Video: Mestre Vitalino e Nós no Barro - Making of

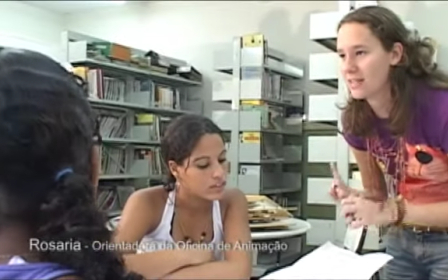Podem decidir quem vai fazer com qual câmera ser, quem vai fazer a vaquinha. Faz uma casa separadinha da outra, assim.
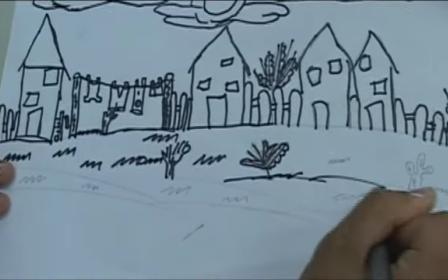Varal, só podem fazer um varal de uma casa pra uma. Não precisa fazer em todas, mas...
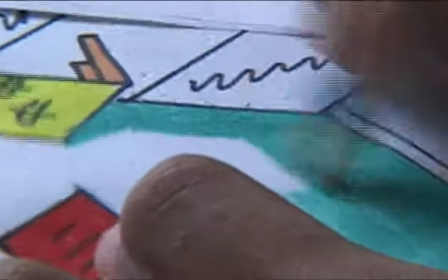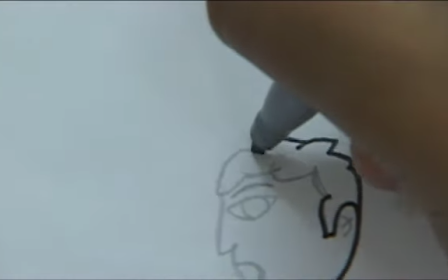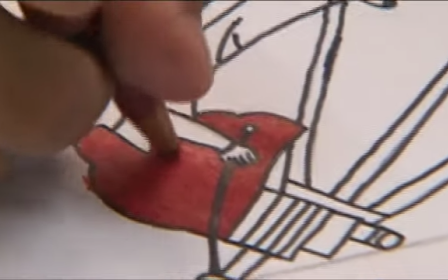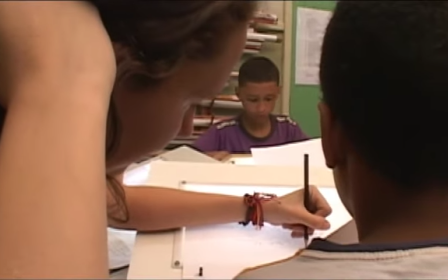Então, olha, você faz um dedo com a perna pra frente. Essa perna aqui da frente.
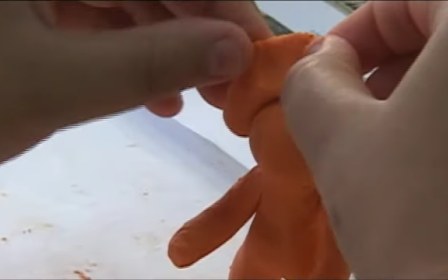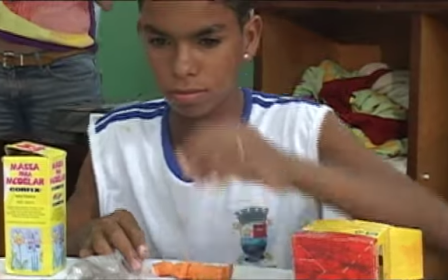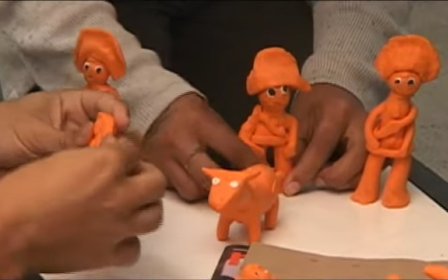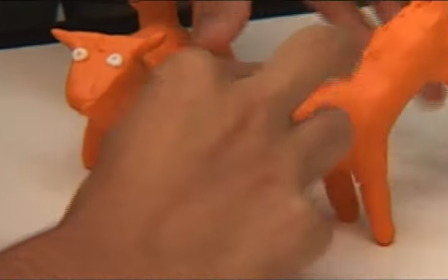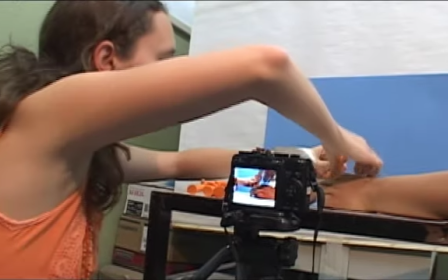e na geradinha em 5 a bundinha dele pode chacoalhar a bundinha um bateu
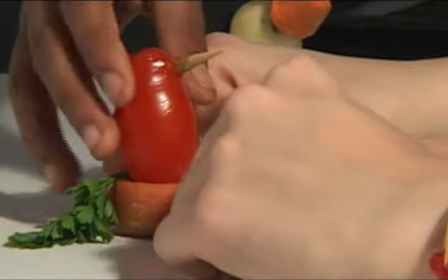não mais mais vamos ficar mais vai vai naquele furo que esse aqui é esse
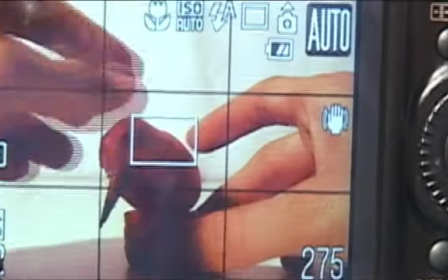Vamos lá, vamos lá, vamos girando ele, continue girando, levanta ele aí, segura ele, mexa para cima,
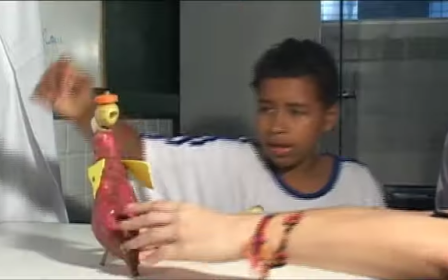baixa o osso. Estou fazendo muita coisa de interessante. Você está aprendendo e você também está num papel importante, você vai fazer a mão do mestre Vitalino. Conta pra gente essa história. Não, não é só eu, é todos nós, porque aqui não é só um, é uma equipe. Aqui é todos. Todos ajudando um ao outro.
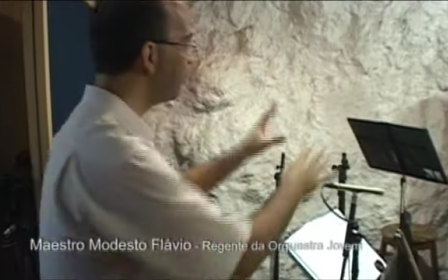Quando que apareceu o cavalo do cangaceiro, vocês dois já começam. Não importa se está tocando ainda.
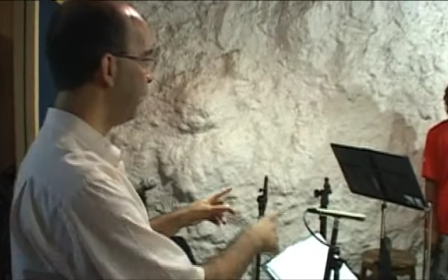Então vamos lá.
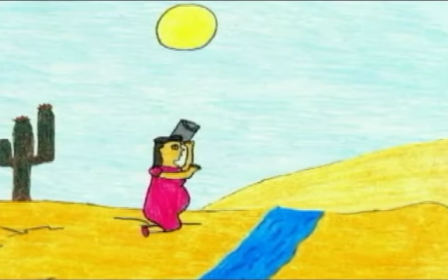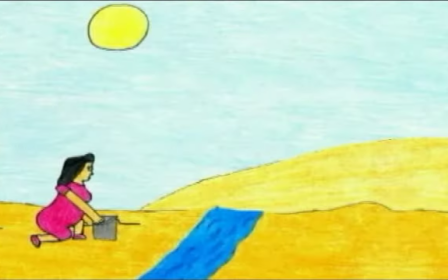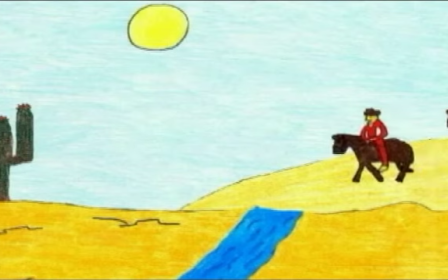Deus, os cangaceiros!
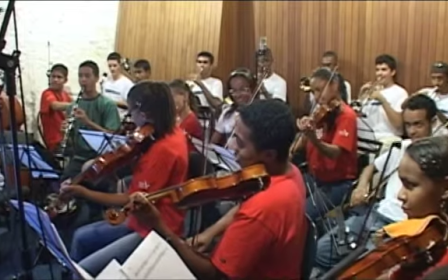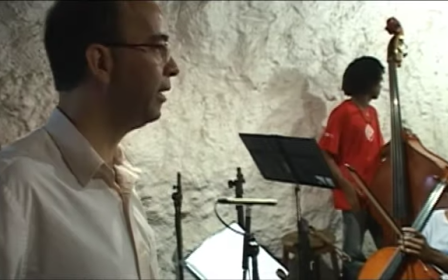E aí vocês crescem e decrescem, porque essa cena é a cena que os cangaceiros chegam. Então tem que ter muita emoção,
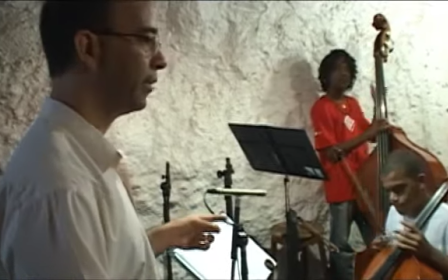muita tensão no ar Mas vai construir assim Começa com o violoncelo Pode até estimar um pulso Pense em dois Um,
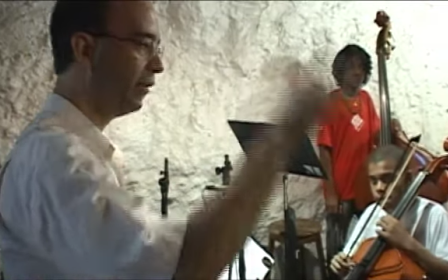dois, dois Depois entra viola com clarineta Um,
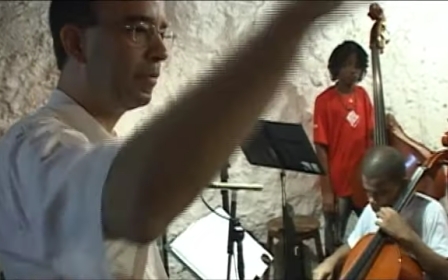dois, depois Segundo violino Depois primeiro violino Trompa, trompete,
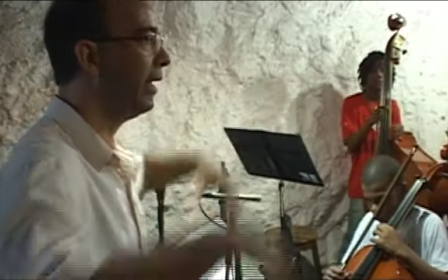percussão Quando a percussão entrar com o triângulo Começa esse cresce e decresce Cresce e decresce, tá bom?
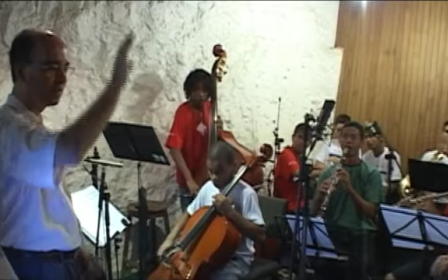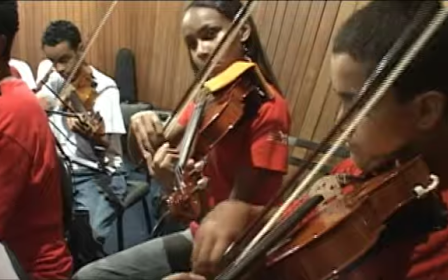Eu